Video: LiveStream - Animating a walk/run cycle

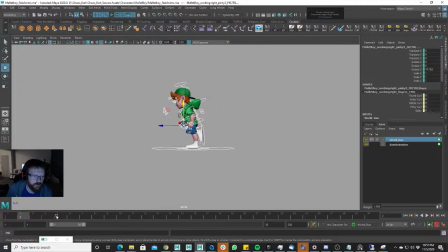Looks like I'm animating on the 5th frame here. Don't want to do that. Okay.
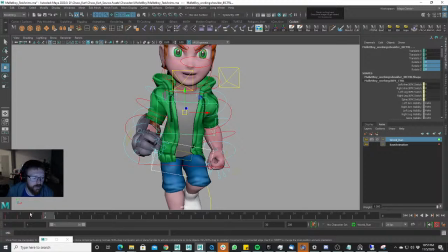And since this passing pose is pretty much almost the same as this passing pose, we're just switching weight distribution. We already zeroed out the rotations and everything, and so it's already going to give us a lot of work.
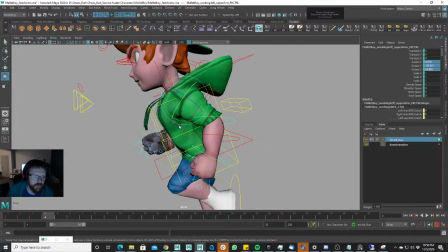A lot of the work is going to be done for us. Again, this hand, since it's going to be coming down on this passing pose, it's going to be more in front.
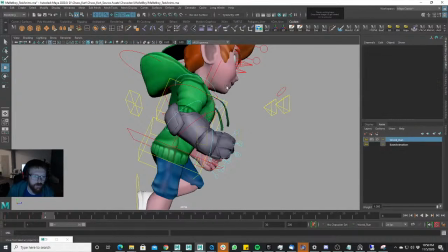This one's going to be more behind.
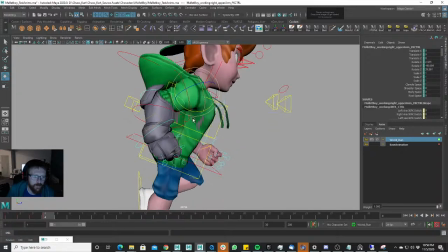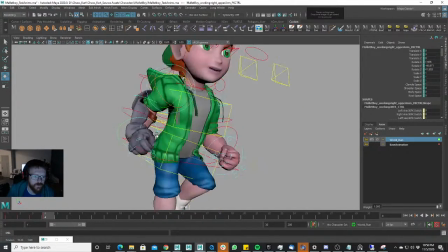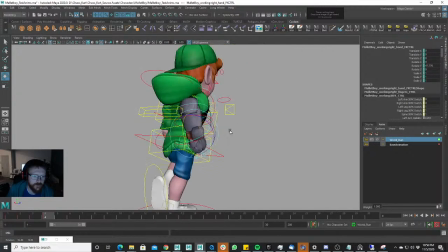Not that far back.
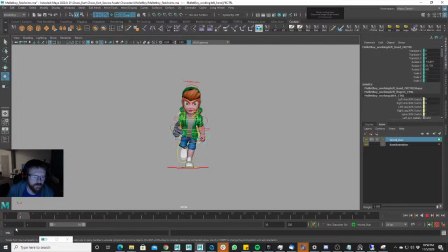And just because I'm getting a little too excited about seeing this run cycle in action, I'm going to go ahead and finish it off,
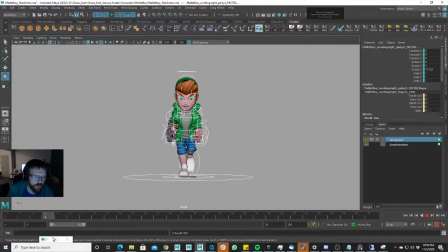even if this passing pose here is not solid completely where I want it to be. I'm just getting a little too excited, so I just want to finish it off. Okay. I think a good rule of thumb for run cycles in a game depends on what
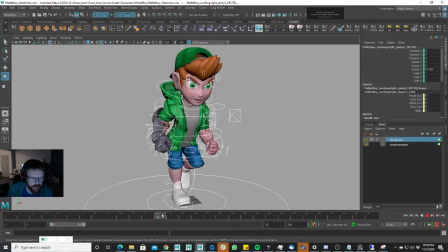the programmers do at the specific studio you are at. But I'd say a good rule of thumb for game speed for run cycle is for a mid run cycle for the generic run cycle, right? This is just a generic run cycle. There might be run cycles where you go even faster than this.
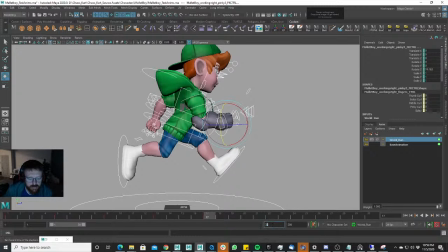You might trot. This is a good run cycle speed. It's 17 frames, right? 17 frames. So let's see how that's working for us.
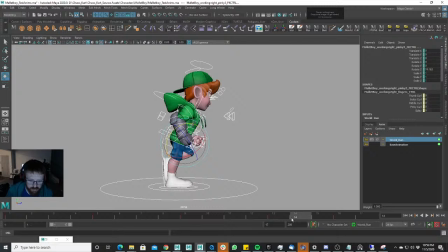Right? I mean, maybe we can make it a frame faster. Oops. Just go through. And I made, on run cycles, all this timing is the same, right? And that's typically okay to do, because a run cycle, you're continuously going, right?
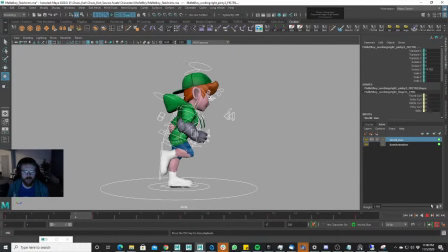You're going at, when somebody's running, they're not going faster and then slower and then faster and then slower. They're running at a pretty consistent speed the entire time, just like walking, right? You're walking at a pretty consistent speed, unless they're purposely sprinting,
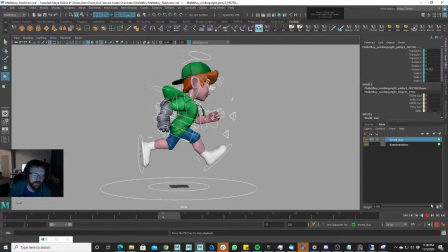or in that case, and we're not doing that in this case, and they would be doing that. That's more like cinematic thing, but this is a game loop, right? And you are continuously running, and so creating even spacing on your timing is okay. Now we can play with this a little bit when we get into more of the polish phase,
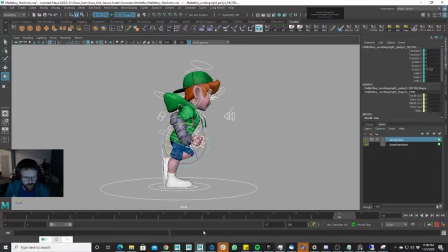and you will have the hang time be longer, so that when he's in his passing pose here, contact pose here, I should say, this is the contact, he's going to hang in the air a little bit longer, and then he's going to go down, hang in the air, go down, and that's more of the cartoony way,
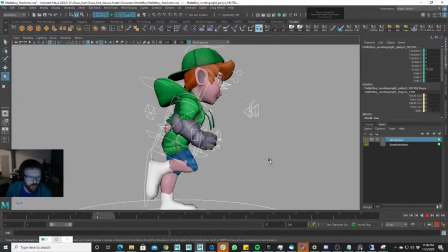right? And that's what I'm going to be demonstrating today.
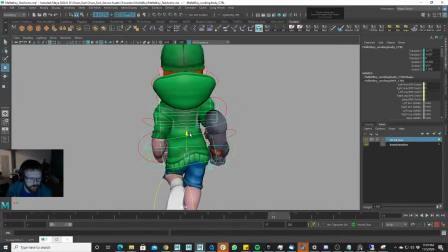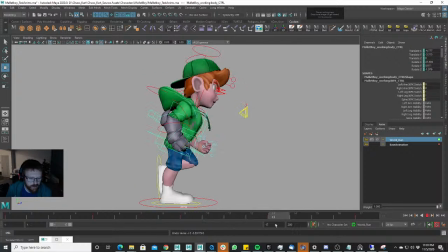I'm feeling like this leg here is a little straight, and so I want to pull him down, because he is running after all, he's not walking, and so he has to bend down to get that weight to land on, to support the weight.